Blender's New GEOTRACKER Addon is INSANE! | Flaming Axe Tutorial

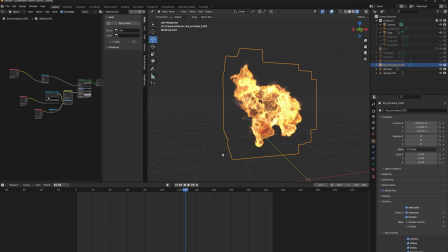I'm sure you could spend some more time to make it a little bit better, and at the end of the day, this also does come down to the resolution of your export from Embergen, but I'm pretty happy with these results, and we'll refine them even further in the comp.
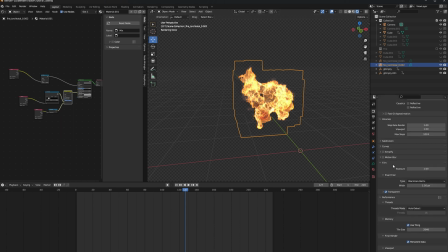Speaking of the comp, let's go ahead and prep this for export and jump into Nuke. The very first thing I'm gonna wanna do is go into my render settings and make sure transparent is checkmarked. Then, in my output settings, I'm going to make sure that whatever output format I'm using has set to RGBA. That means I'll have an alpha channel in my files, so it makes it easier to put it over my footage. Once your settings are all set up, go ahead and render out your footage and jump into Nuke for the composite.
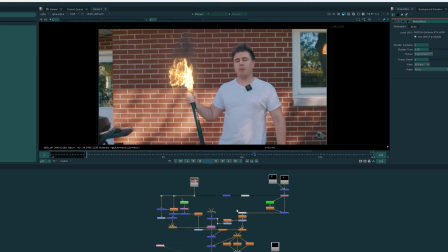Alright, now that we're in Nuke, I'm going to show you my basic workflow for making this flaming axe really pop. The very first thing I want to do, though, is show you what the element would look like if it was just over the footage by default. It looks like that. Not very impressive, I know, right? Well, don't worry, we'll do a couple things to make it look a lot better.
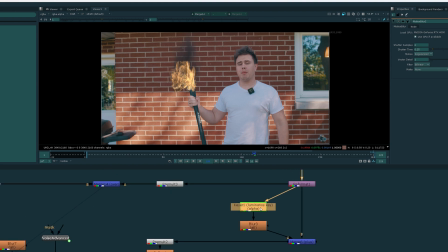The very first thing I did was I used a keyer node in order to key the fire.
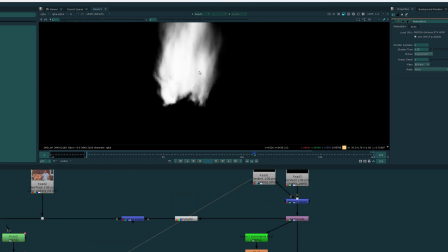For some reason, the alpha channel that comes out of your smoke simulation doesn't give the fire an opacity.
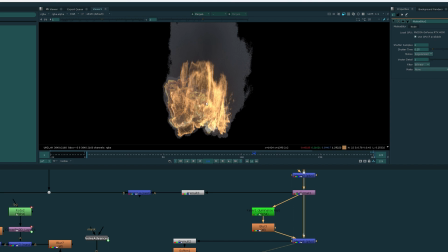So by using a keyer node, blurring it a little bit, and plussing that back over, we're getting the alpha channel on our fire.
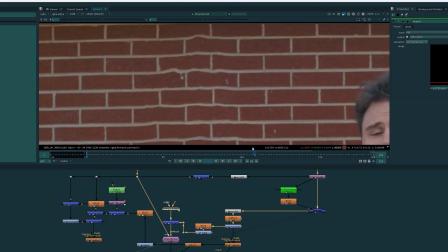The next thing I'm going to want to do is add this little bit of heat distortion here. The way I did that was pretty simple.
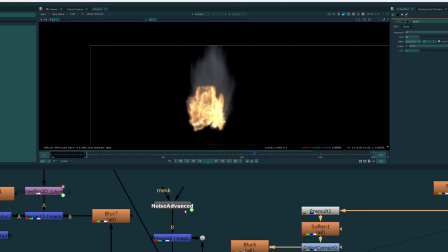I just used a blur node where I blurred my image a little bit, gridded it up to be a little bit brighter. Then I used a noise texture with my element as a mask in order to create something that looks like this.
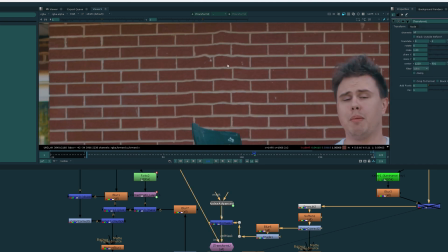Using an eye transform node allows me to distort my footage by a very small scale,
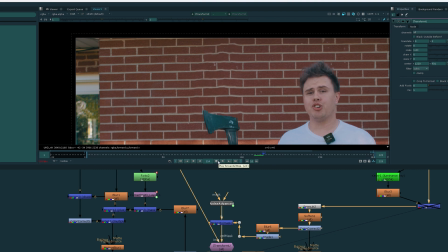like 1.03, in order to get this little heat distortion that wafts up from the flaming axe. I think this looks really cool and really helps sell the effect. Now what can we do to actually change the look of the fire?
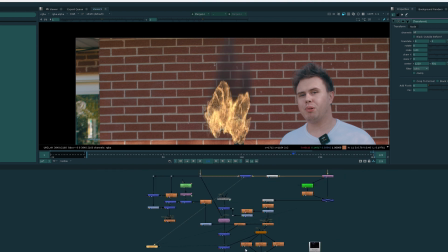Because right now, this doesn't look that impressive. Well, the very first thing I'm going to do is add some glow to it.
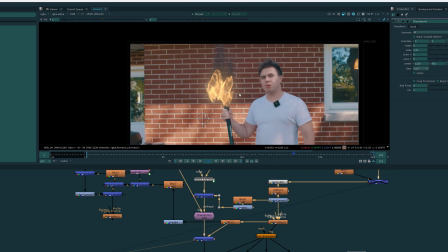If we look right here, adding some glow already really helps the fire look better. I'm
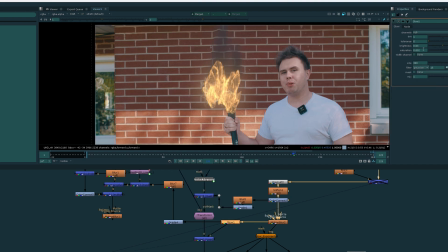simply using a basic glow node with the brightness toned down a little bit and the size turned super high,
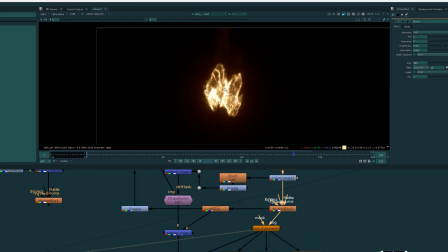and I'm doing a basic merge A over B. Then to get some really realistic burning highlights and a nicer color, I use a glow exponential node. Feel free to play with your size, intensity, and falloff until you get something that you like. I'm also recoloring the falloff just a little bit, and make sure to checkmark glow only.
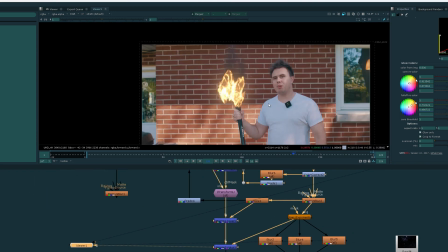Then I'm plussing that over my footage to get something that looks like this.
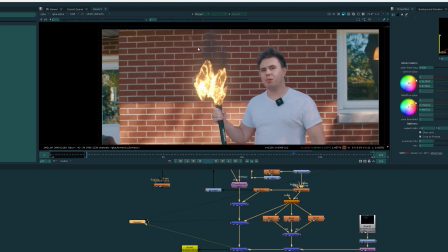Then the final touch was just to add a little bit of lens dirt, which again just helps integrate this fire into the scene a little bit more.
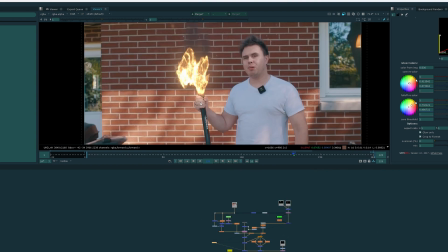Now I don't have time today to do a full tutorial on how I did this relighting. Honestly, that could be an entire video in and of itself, but if you really want a tutorial on that, make sure to leave a comment down below.
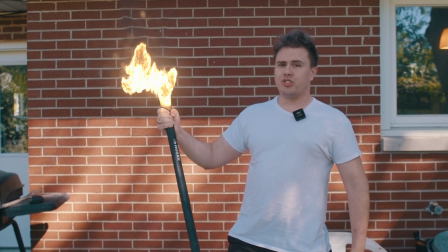But that's basically it. That's how you create a flaming axe in Blender using the new GeoTracker and Embergen, with a little bit of compositing in Nuke.
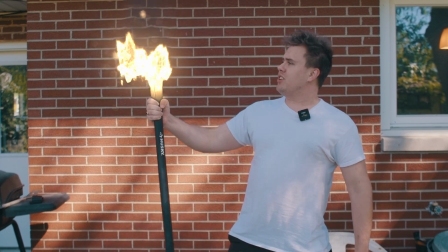If you guys like this tutorial, go ahead and leave a like. I've been Alex from Level Up Plus VFX, and I'll see you guys in the next one.
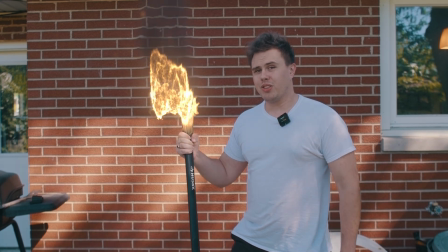Peace.